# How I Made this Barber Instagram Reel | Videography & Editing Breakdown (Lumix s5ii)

Hey guys, my name is Aaron and I created this reel for my friend named Leo. He's the one that's cutting the hair and Zach is my good friend too who's in the chair. I just wanted to break down how I created this and how and everything that went into this sequence. There's a couple things I want to get out of the way. I shot on the Lumix S5 Mark II which I'm recording on right now with the 20-60 kit lens and on top of that we have the
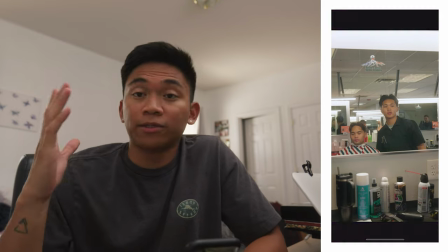(0:39)
Black Pro Mist 1 8th strength on it. now let's just talk about the lighting in the room for a quick second all we have here are
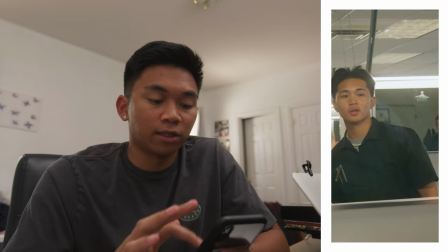(0:47)
just the tube lights that are on top of the mirrors of the barbers and a
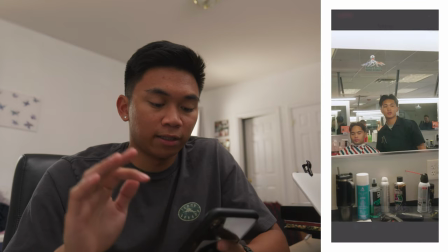(0:52)
little bit of the overhead lights and as well as a window some
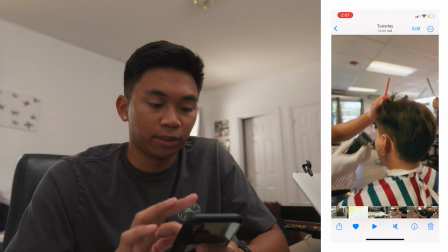(0:57)
window light coming through as you can see right here okay now let's just
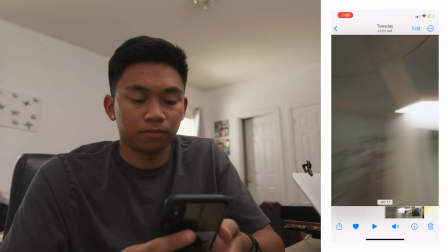(1:02)
jump into the sequence itself okay
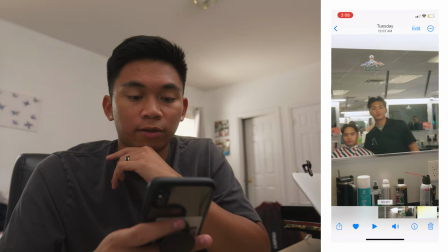(1:09)
so right here i wanted to choose this first shot because
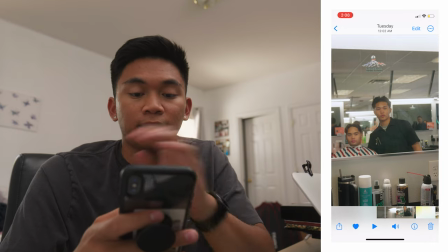(1:13)
I wanted to establish the setting we're in that we have the barber and
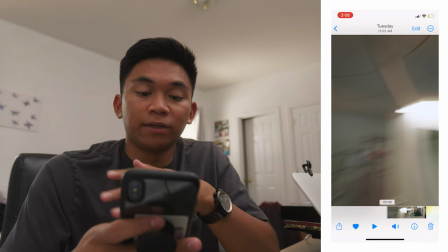(1:18)
the person and the client this shot begins with a whip pan into the scene
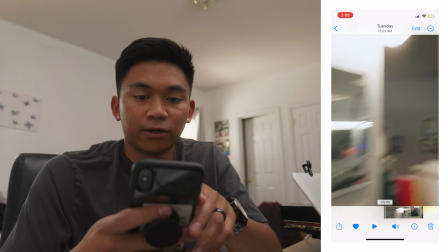(1:23)
and I don't know if you guys can tell but I added some lens distortion
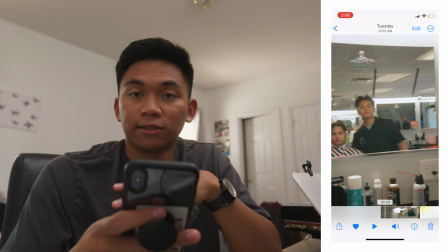(1:27)
and I ramped in and out the effect from beginning to end so right here it's very strong
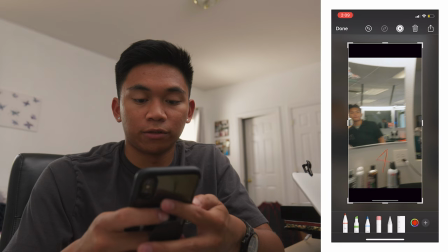(1:33)
as you can tell with the curvature of the window or not window the mirror
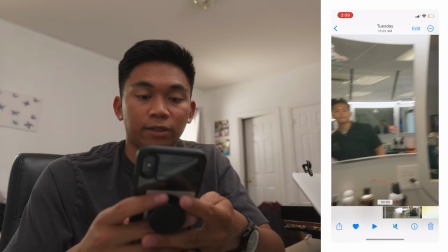(1:42)
and how that begins to smoothen out very quickly.
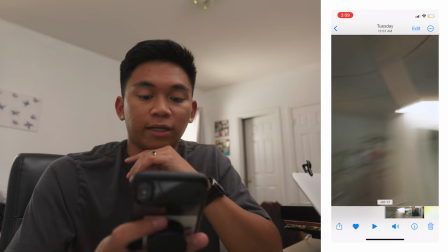(1:47)
Let me just play that again for you.
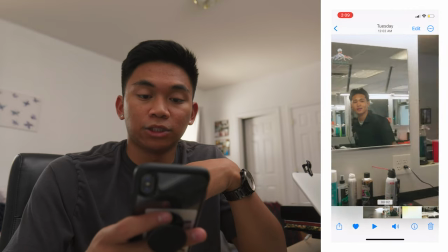(1:52)
Then leading out of the shot we have another whip transition going down and I used
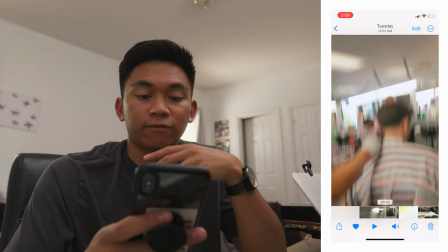(1:58)
a blur effect in Premiere to even sell it further but I think it would have been fine just without it,
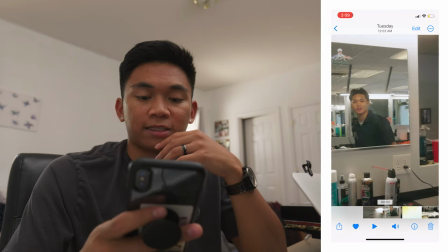(2:05)
just without how fast I'm whipping the camera.
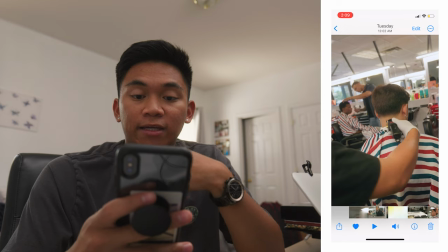(2:09)
and then boom we're right into the scene of Zach getting his fade and already this is a lot of time has passed Leo
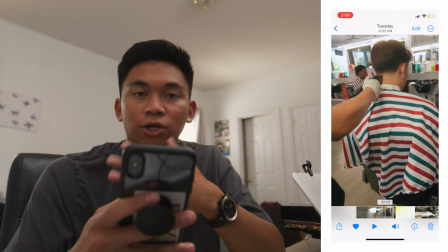(2:18)
already made some good progress with this fade and I wanted to show his skills and that's why I chose this shot and
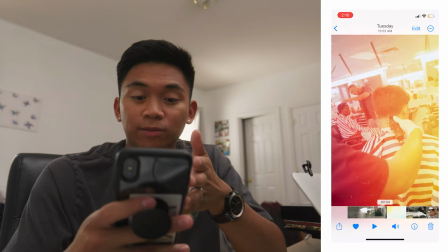(2:30)
I also didn't want to just show his skills but just him as the person and
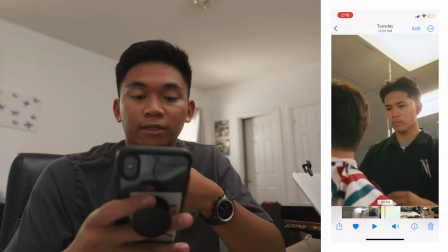(2:36)
like he's the face of his own brand and so I wanted to showcase him cutting the hair more.
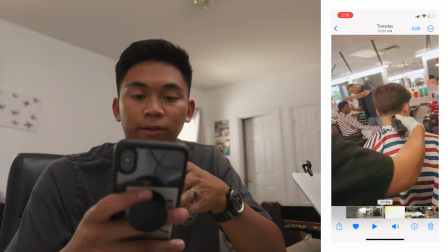(2:45)
But before we move on, I want to talk about the transition we have going on right here.
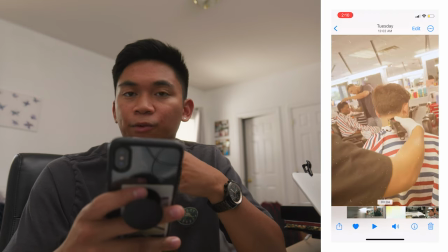(2:51)
I got that from Motion Array. If you just look up overlays, that's how I found this one. It's one with some film artifacts mixed with like a light leak or film burn.
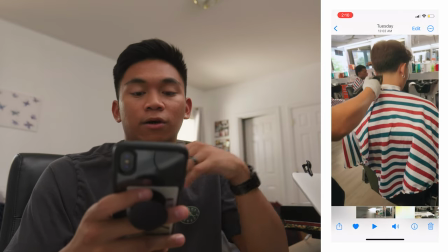(3:02)
And that paired with a, what's it called? A little sound effect in the background to give it some more impact.
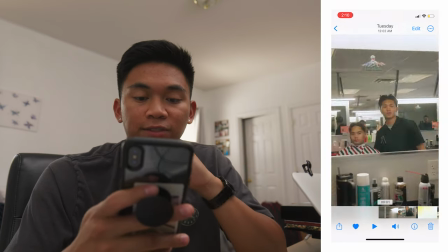(3:10)
Here, I'll play it again for you guys from the beginning so you can see.
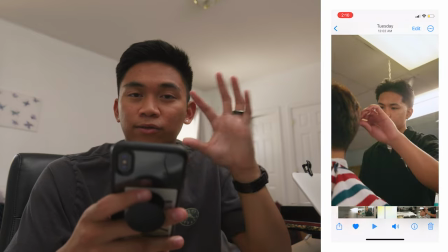(3:16)
That little click,
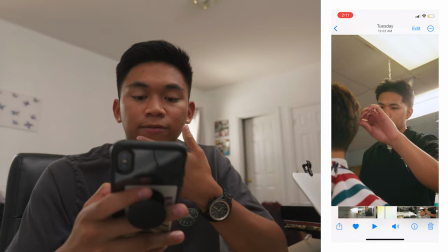(3:18)
I don't know, just give it a little more significance into the feeling of like hearing the sound with something happening on screen.
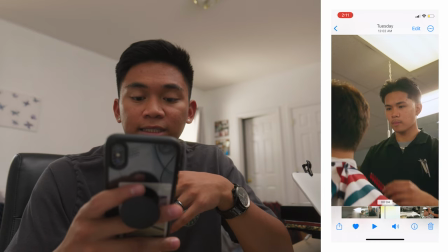(3:27)
And more about this shot right here, I don't know if you guys can tell, but it's a little bit staccato,
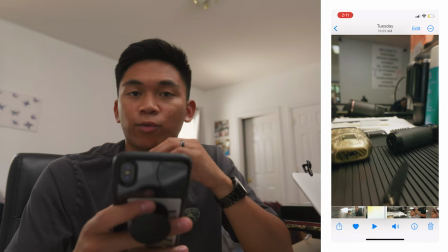(3:32)
meaning I'm not following the regular 180 shutter angle rule.
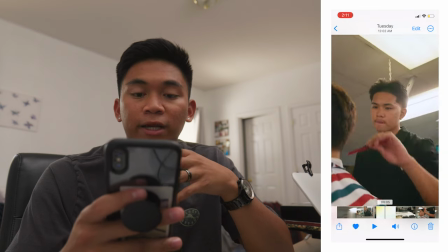(3:39)
I'm breaking it.
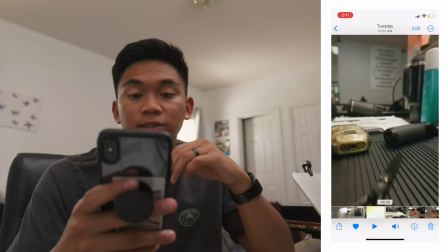(3:40)
I'm closing it even more to make it the motion blur less pronounced and the reason I did this was because I didn't want to throw in the ND filter
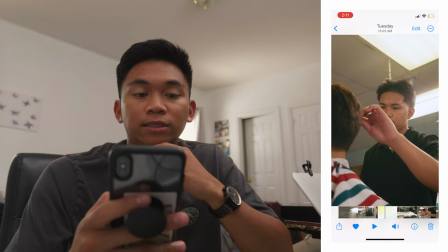(3:49)
on my camera but I wanted to have the correct exposure and I thought going staccato would still would even add more to the energy
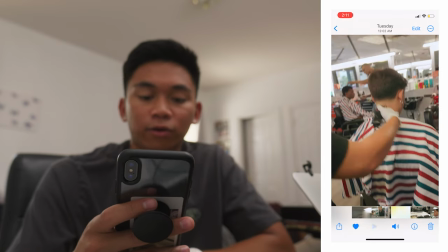(3:58)
of the of the whole sequence of making it more feel more jittery giving it more more more energy and And now moving on to these three clips,
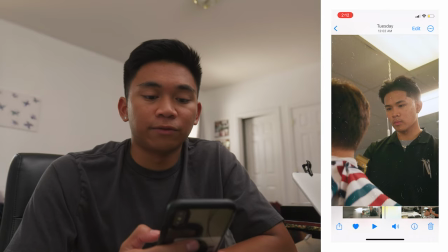(4:09)
I was really just running and gunning around the whole area. It was the very first time I was in the space, very first time meeting Leo.
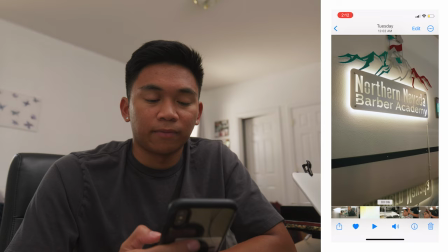(4:18)
And I just wanted to have like some consistency and some flavor, I guess, with the angles and the motion of the camera.
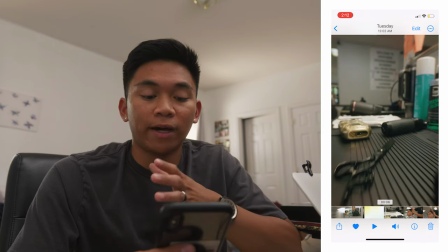(4:29)
The first shot I got was a pullback of him and the equipment he
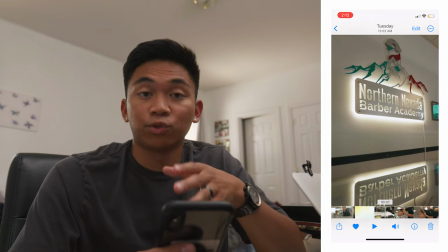(4:34)
was using and the sign of the place that he was working in the northern nevada barber academy
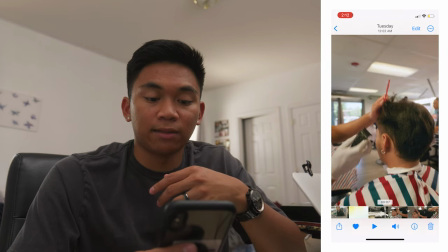(4:39)
and then next just him going back to the
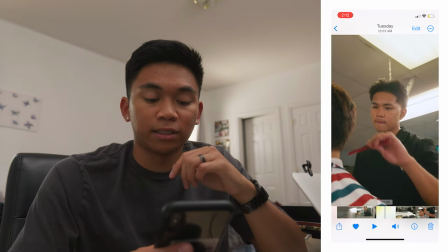(4:44)
haircuts and if you listen closely i switch up tempos from the two beginning
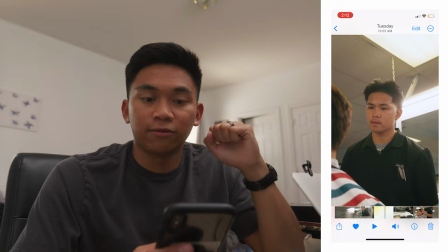(4:49)
clips and it's going to the the kick of the music i
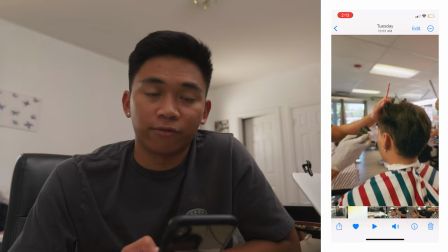(5:00)
think this like just having more dynamic tempos like variety of the pacing to the song really spices up the overall sequence rather than making the same cut same kind of cut over and over again and
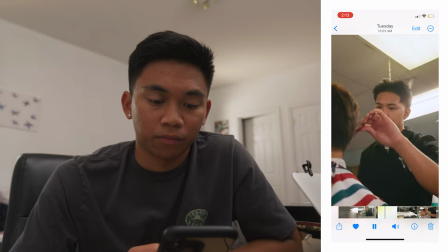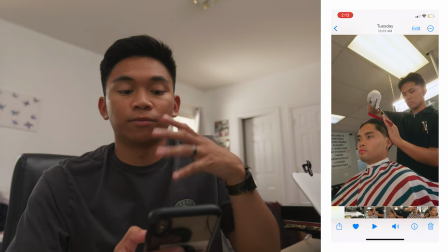(5:25)
then next we have this clip of leo pulling out the scissors he specifically asked that i
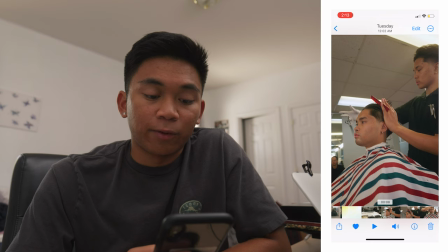(5:32)
capture this because he's proud of his scissor work and i went further and added some sound effects that you can hear in background.
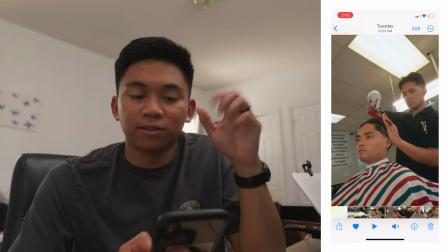(5:42)
You can hear like a knife being sharpened and some of the scissors being clipped.
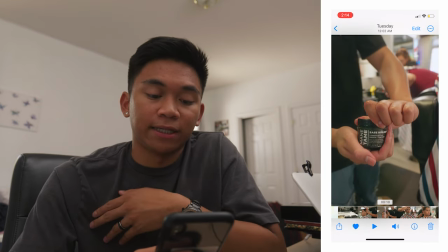(5:49)
Then he also asked this shot for me to get some of the product that he's using, the Maintame,
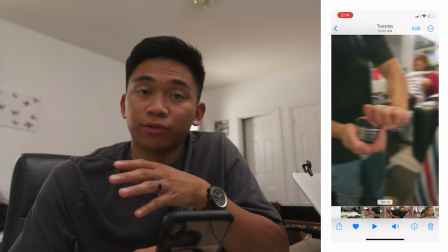(5:56)
and I used a little Gaussian blur transition in the vertical channel.
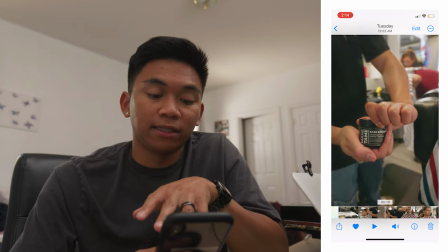(6:04)
And I also had to reverse speed the Maintame clip because it was going in
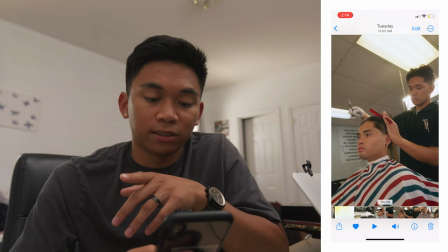(6:09)
the other direction at first it was going this clip right here is going right to left
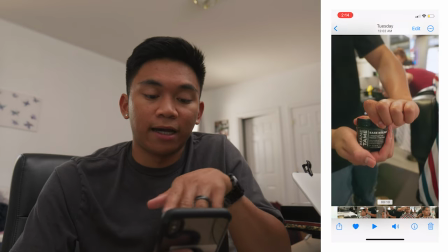(6:15)
and then to keep consistency with that shot I had to reverse the speed to maintain that motion
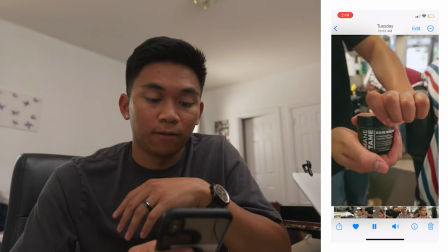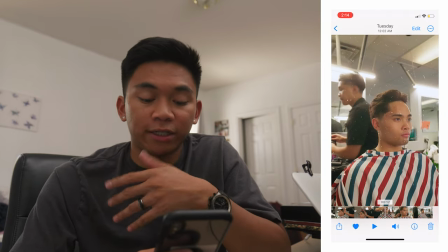(6:26)
then right here we have another overlay transition but I switched the sound effect I
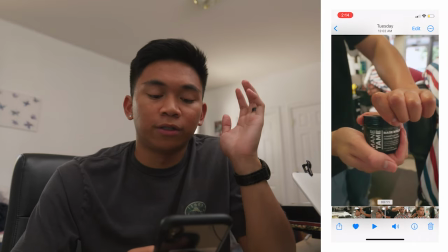(6:32)
really liked this one I was just going through motion array is that the right word motion array
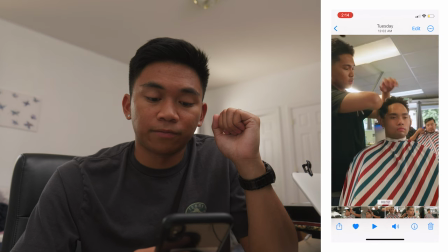(6:38)
and I heard this sound effect and just to give it more creativity I thought it could be used
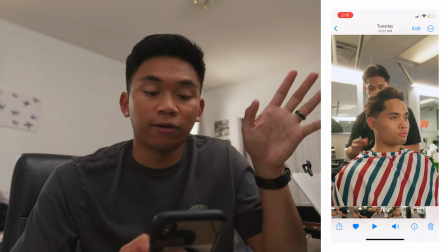(6:48)
and I think it's really good to show like the final result of the haircut the final reveal
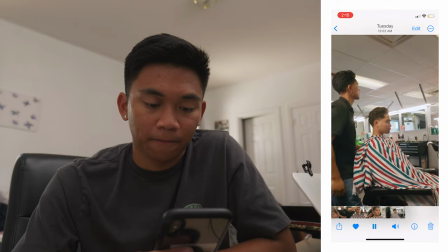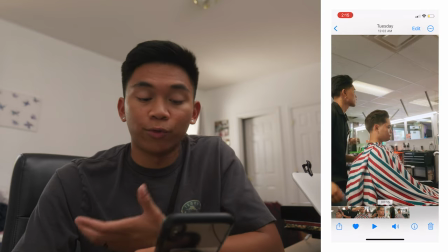(6:59)
and there you have it we have then we end with a a pull away shot I think a pull away is the typical
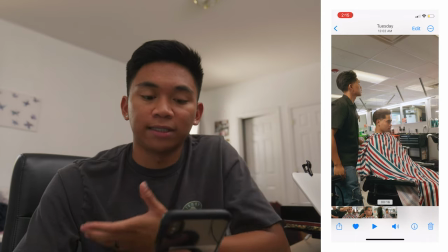(7:07)
and the traditional way to communicate that the story is ending and it feels more cohesive at least for me.
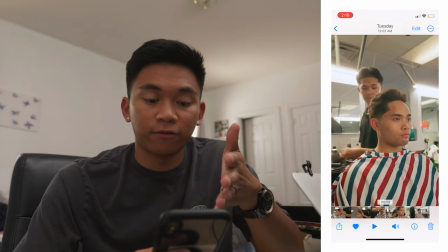(7:19)
I made sure that I got the front of the haircut and to show off the fade in the back
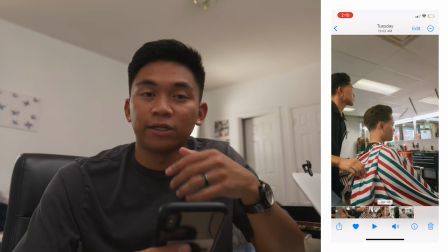(7:26)
and if you listen closely you can hear like his chair releasing air.
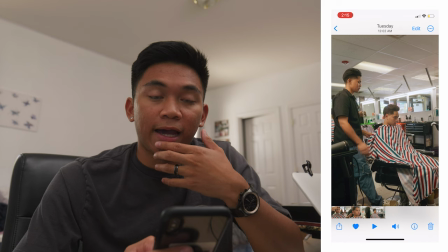(7:31)
It originally sounded like that but I had to add in a sound
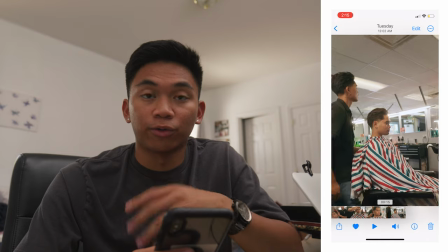(7:36)
effect that was similar just to make it more pronounced overall